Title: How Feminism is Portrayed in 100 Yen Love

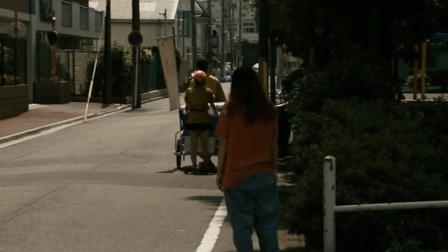The late realization of this information emphasizes a melodramatic aspect of the film.
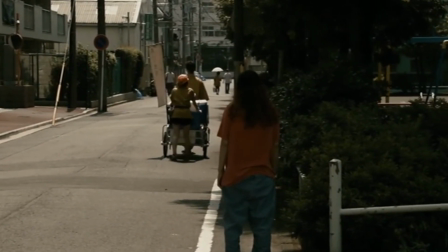There is an appeal to pathos that further pulls the audience onto Ichiko's side and compels the audience to want a happy ending for Ichiko.
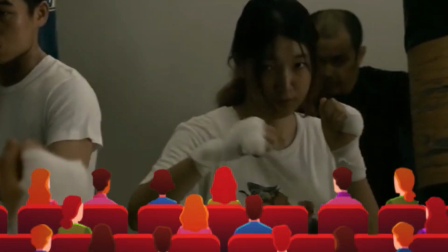Viewers are moved by Ichiko's increased efforts at the gym, and at times we are also moved to feel tired with Ichiko,
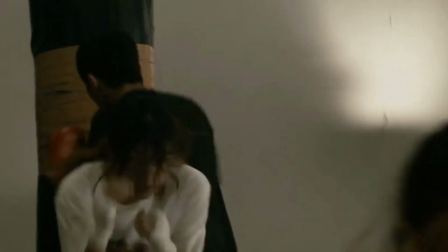as we see grimaces and hear grunts of extortion as she grinds through her grueling workouts. Boxing is Ichiko's place and time to vent.
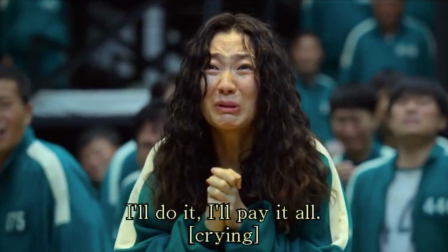Unlike a traditional female character, Ichiko does not react to the sad news by crying or immediately showing a vulnerable and weak side.
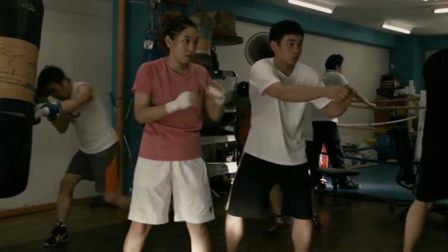Ichiko does the opposite. She gets stronger. This concept is very important in breaking down outdated societal associations of women with vulnerability and passivity.
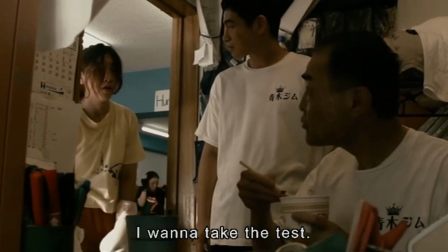Through a montage that includes Ichiko training and passing the boxing certification exam, we see her physical transformation mirroring her mental transformation.
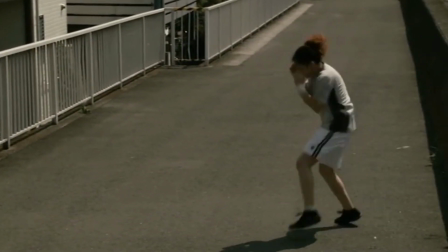Physically, Ichiko starts to tie up her hair, and she no longer has hair covering her face.
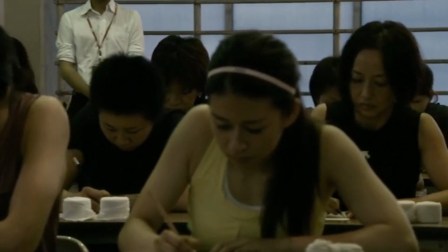Mentally, Ichiko gains more confidence in herself, demonstrated by her insistence on taking the exam and signing up for a boxing boxing match.
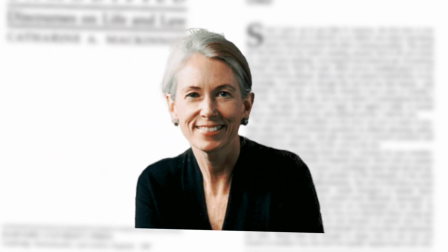According to Catherine McKinnon in Feminism Unmodified, Discourses on Life and Law, being an athlete suggests that a person is in charge of themselves and able to take action.
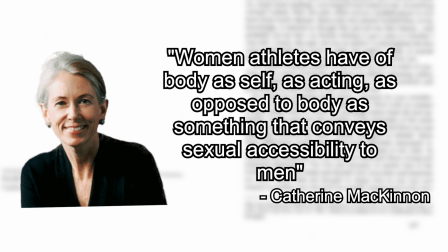These traits contradict patriarchal views that women should have a passive role and be available to be acted on rather than act for themselves.
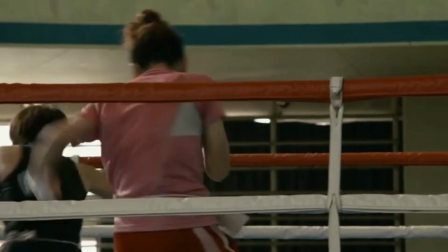Female athletes are strong and physically self-possessed, which threatens the male claims to dominance and authority.
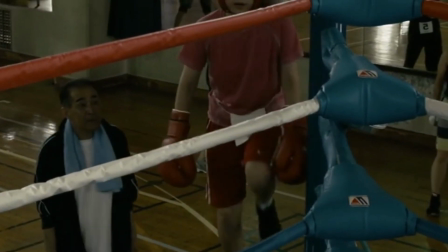By highlighting Ichiko's athletic transformation,
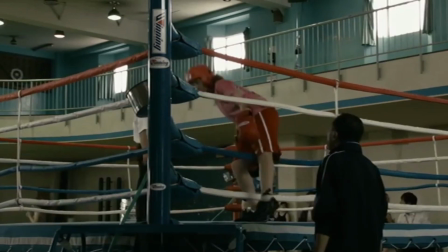the film is challenging notions of male authority and shows that women who have self-respect and the capacity to act for themselves are inspiring and should not be treated as an anomaly.
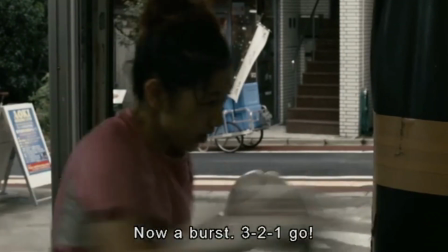Furthermore, during the training montage, it feels very justified seeing Yuji, now left by the girl from the tofu stand, solemnly stare at Ichiko in the gym he used to train at.
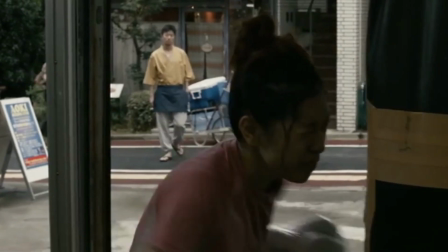The melodrama has made viewers sympathetic of Ichiko's difficulties, and seeing Yuji alone and dreary feels righteous since he took advantage of Ichiko earlier.
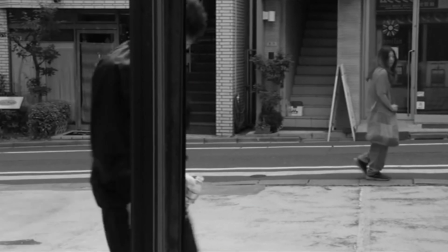This scene is flipped from early in the film when Ichiko stared into the gym to see Yuji training, and directly displays how women can be strong and self-possessed, while men can be weak and vulnerable.
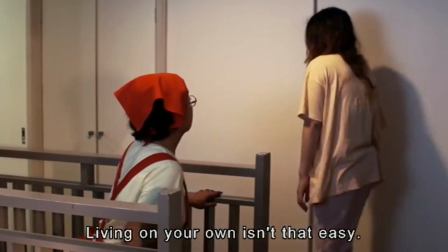Another case in point, Ichiko's parents. Situations like this are rare in popular media and film, but would help bring about more just and progressive expectations about women and men.
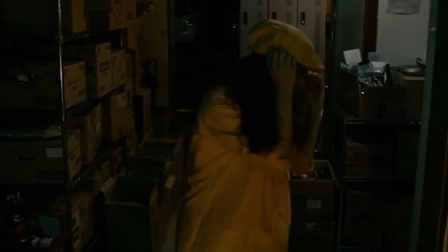Ichiko and Yuji have their own failures and struggles that they try to overcome, but it is significant that Ichiko appears to handle her situation better than Yuji.
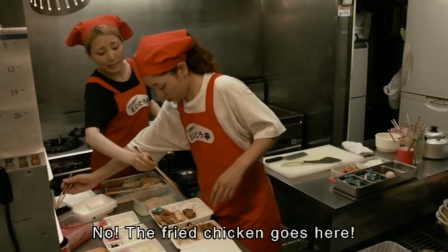She commits herself to boxing and even returns to help out with her family's store, despite the rift between her and her sister.
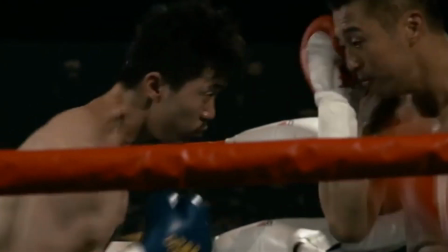Yuji, on the other hand, quits boxing out of insecurities, is saved by Ichiko from the cold rain,
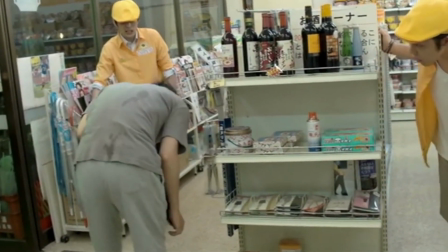and cannot even face Ichiko upon seeing her working at the bento store after their relationship ended.
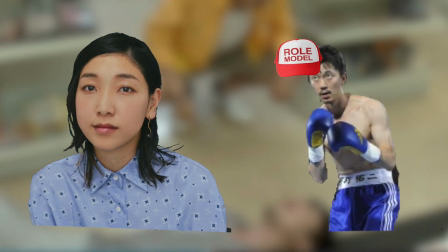Seeing a woman serving as a better role model than a man contributes to dissolving centuries of patriarchal dominance and gender inequality, which have been reinforced by films traditionally.
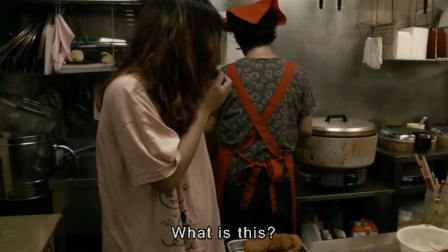Critically, Yuji and Ichiko's fathers are not framed as stock for jokes. Their issues with insecurity and lack of self-esteem are treated seriously, thus the film's messages are more genuine.
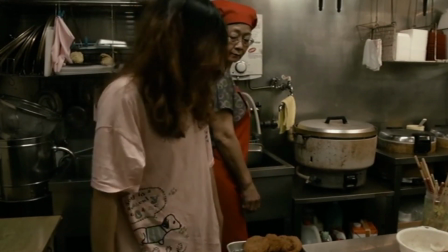These messages are significant not just in empowering women,
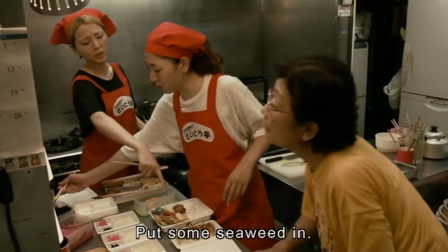but also in encouraging men to carefully consider how to improve themselves and help to stop the perpetuation of harmful social constructs about femininity and masculinity.
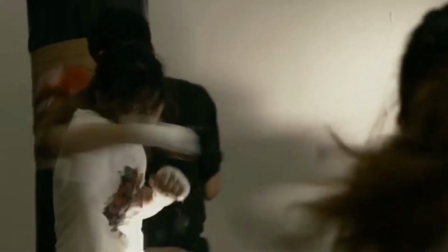At the conclusion of the film, Ichiko finally gets to fight in a boxing match. Despite the build-up with the training montage and the emotional attachment to Ichiko that the film has built,
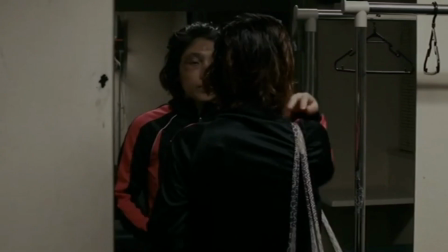Ichiko does not enjoy an underdog victory moment and loses the match. After the match, now bearing a black eye, a tired Ichiko makes her way out of the venue and then breaks into tears.
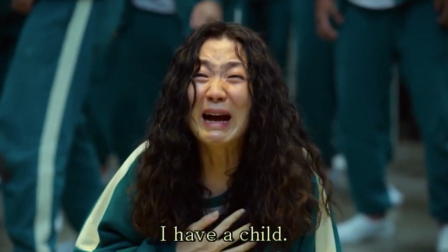Crying is typically associated with femininity and weakness. However, tears are also important for empathy.
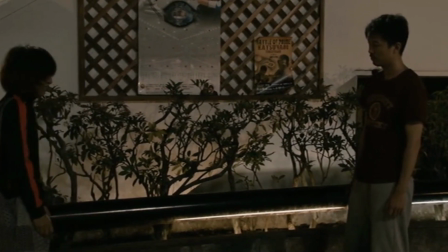Showing vulnerability is not necessarily weakness. It can help us connect with each other and develop stronger and healthier relationships built around understanding.
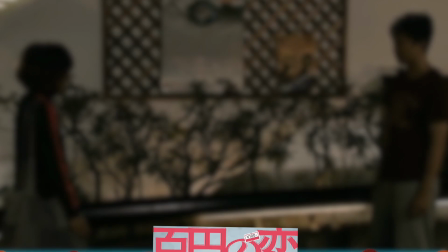In the case of 100 Yen Love, the melodramatic aspect of Ichiko's full display of emotion draws the audience in and impels the audience to think about what the tears mean for Ichiko's development.
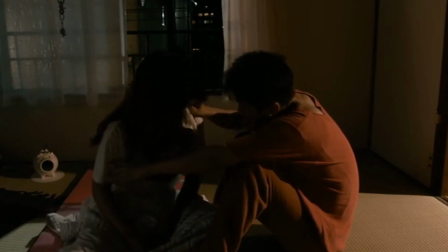One interpretation is that the tears represent emotional maturity.
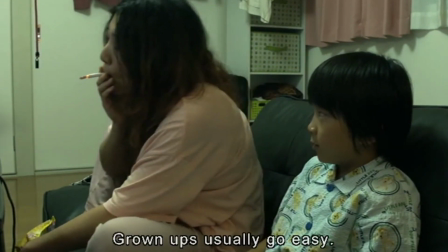At the start, Ichiko appears to not want to care about things, but after the match she shows that she's warming to the idea of caring.
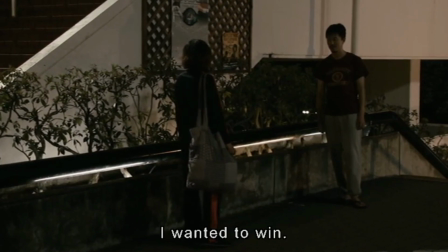From the clip that was just shown, the repetition of "I wanted to win, kachitakatta" demonstrates her caring.
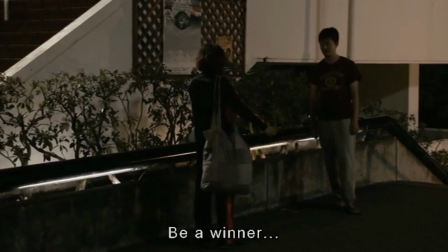Ichiko lost the match in front of an audience that included family and people that she knew, but Ichiko got to feel the joy of connecting with another person over shared interest.
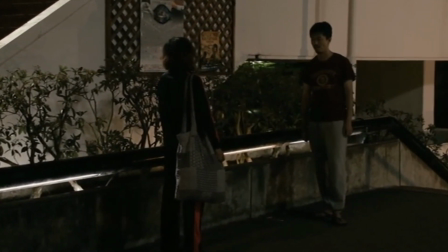She experienced a genuine moment of human connection that she never had before. Ichiko's tears are sad and happy at the same time.
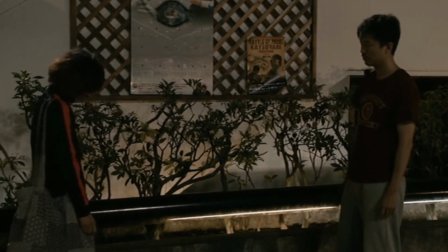They represent Ichiko opening herself up and the culmination of her character development. In this way, the film challenges traditional ideas that tears are a weakness.
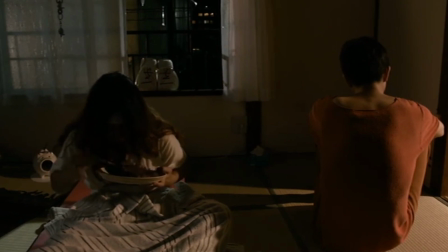That being said, I do have reservations about Yuji never being depicted crying, despite the fact that his life is also clearly in shambles.
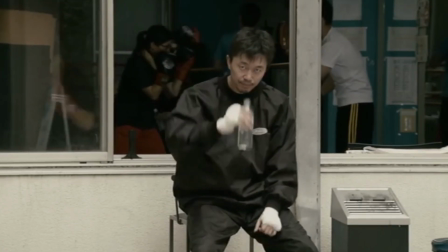He is always stoic and follows the trope that boys don't cry. Being emotionally numb is in fact dangerous as a human and prevents formation of good relationships with others as you aren't able to empathize.
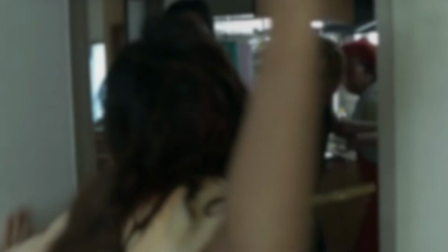But I digress.